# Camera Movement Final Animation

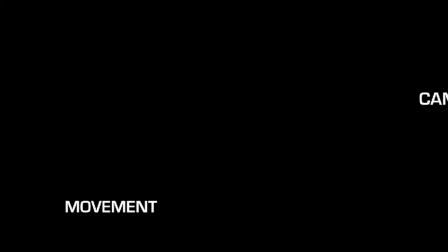In this video, we will look at camera movement.
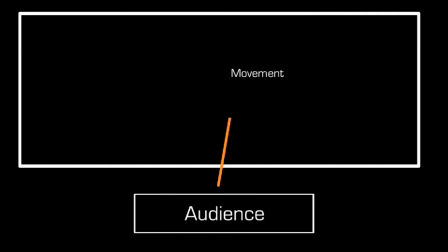Camera movement plays a considerable role in the emotional language of film images and the audience's emotional reaction to what is happening.
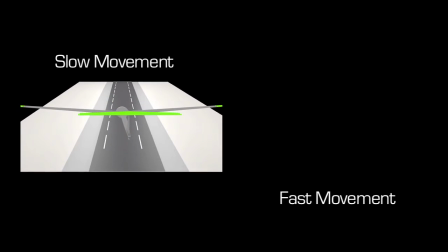Techniques in movement range from the most basic, slower movements to fast-paced movement.
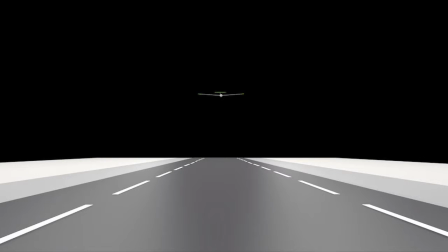In order to capture and follow the movement within a scene, some techniques and equipment must be used to make this possible.
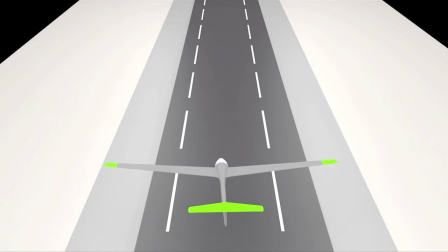In our scene, we have a plane landing down onto a runway.
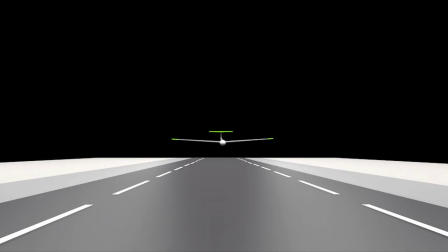We will use the movement in this scene to apply techniques to it and show how the camera equipment can be used to enhance the caption of the movement. First, we'll look at the two main techniques used to capture movement. They are panning and tracking.
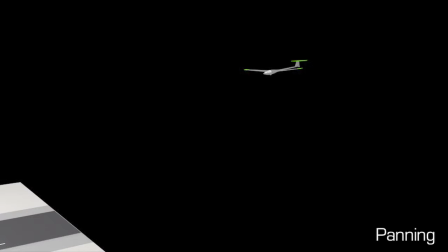Panning refers to the rotation in a horizontal plane of the video camera.
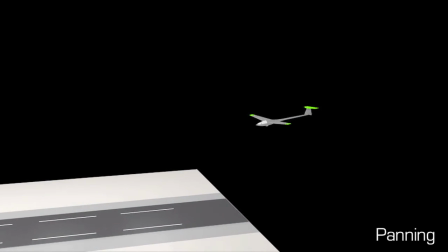Panning a camera results in a motion similar to that of someone shaking their head from one side to the other.
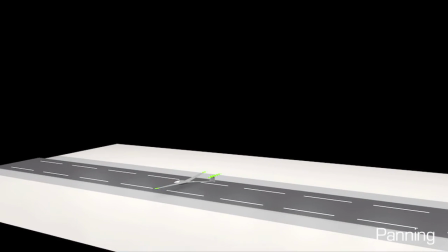This achieves an effect as if the camera is looking from one side of a scene to the other.
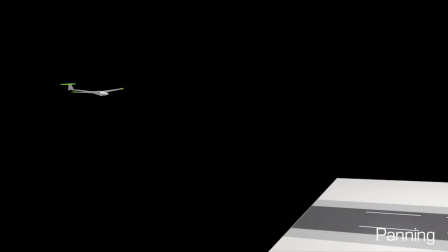In our example, we first create a pan effect from right to left following the movement of the plane.
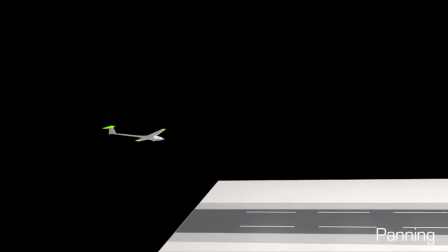We then switch the pan, this time from left to right, for a similar effect.
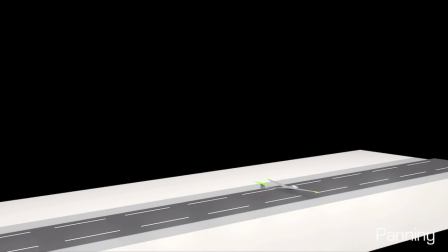This allows the camera to see an entire scene in one continuous shot.
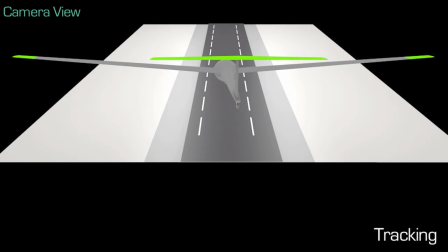Tracking refers to where a camera focuses on one particular area and follows that area while capturing its movement.
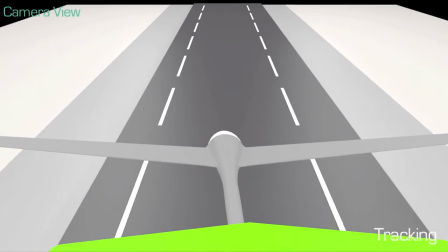In our example, our camera is following the movement of the plane.
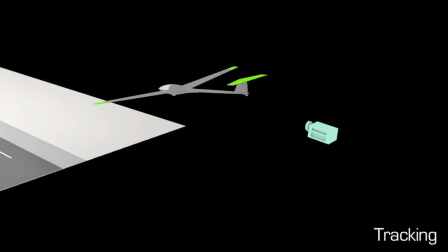It focuses only on the specific area around the plane and moves along with it in the same way the plane is.
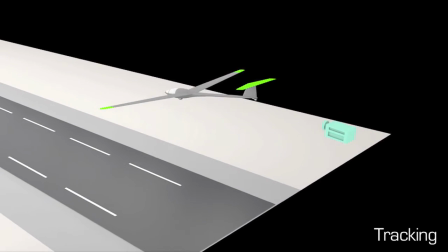This gives the effect that the camera is moving around within the scene in the same way the object is.
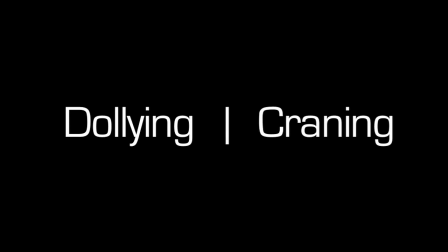Now we'll look at dollying and craning. These are pieces of equipment used to capture specific moving shots for film.
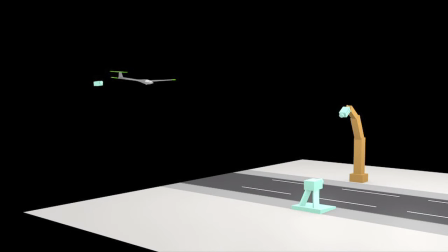In our example, our camera dolly is the green object, while the camera crane is the brown, taller object.
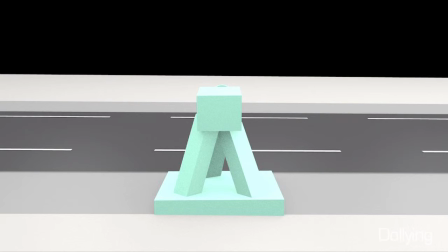A camera dolly is a specialized piece of filmmaking equipment designed to create smooth camera movements.
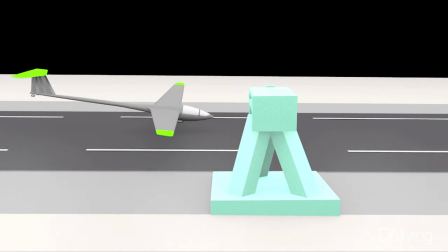With a dolly, the camera is mounted on the dolly itself and the camera operator usually rides alongside it, operating it. In our example, our dolly is positioned at the side of the runway, ready to capture the plane as it lands.
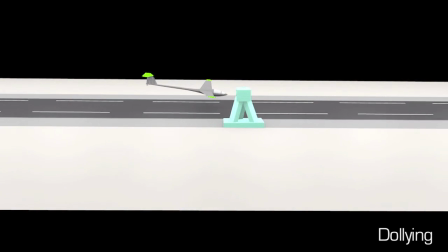As we run the scene, we can see the dolly moving sideways alongside the plane, capturing its movement.
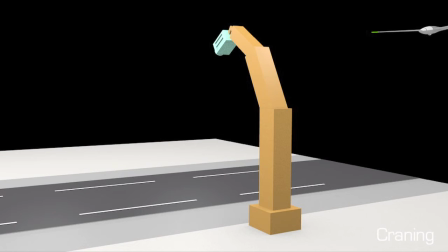Camera cranes are used to view the scene object from above.
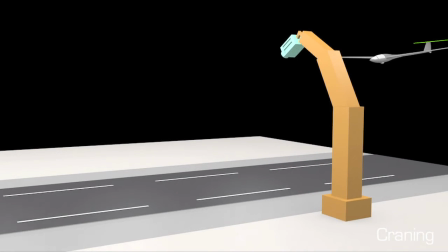Most cranes accommodate both the camera and the operator, but some can be operated by remote control.
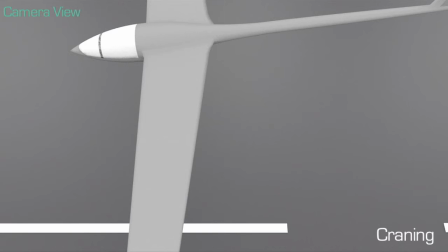In our example, our crane is positioned to view the plane from above as it lands.
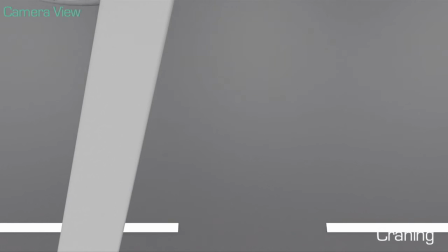As we run the scene, we can see the crane shot as it looks down onto the plane. This gives an effect of looking down onto the scene from the sky above.
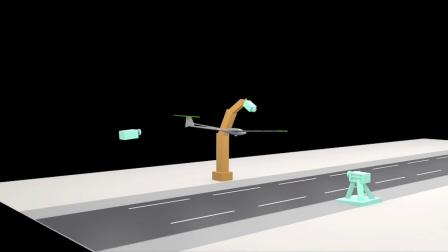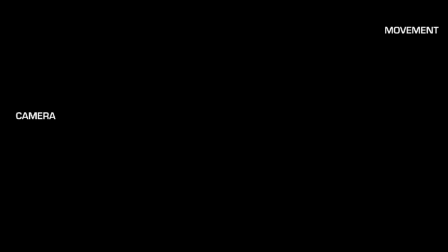So those were the different types of techniques and equipment that are used for capturing camera movement.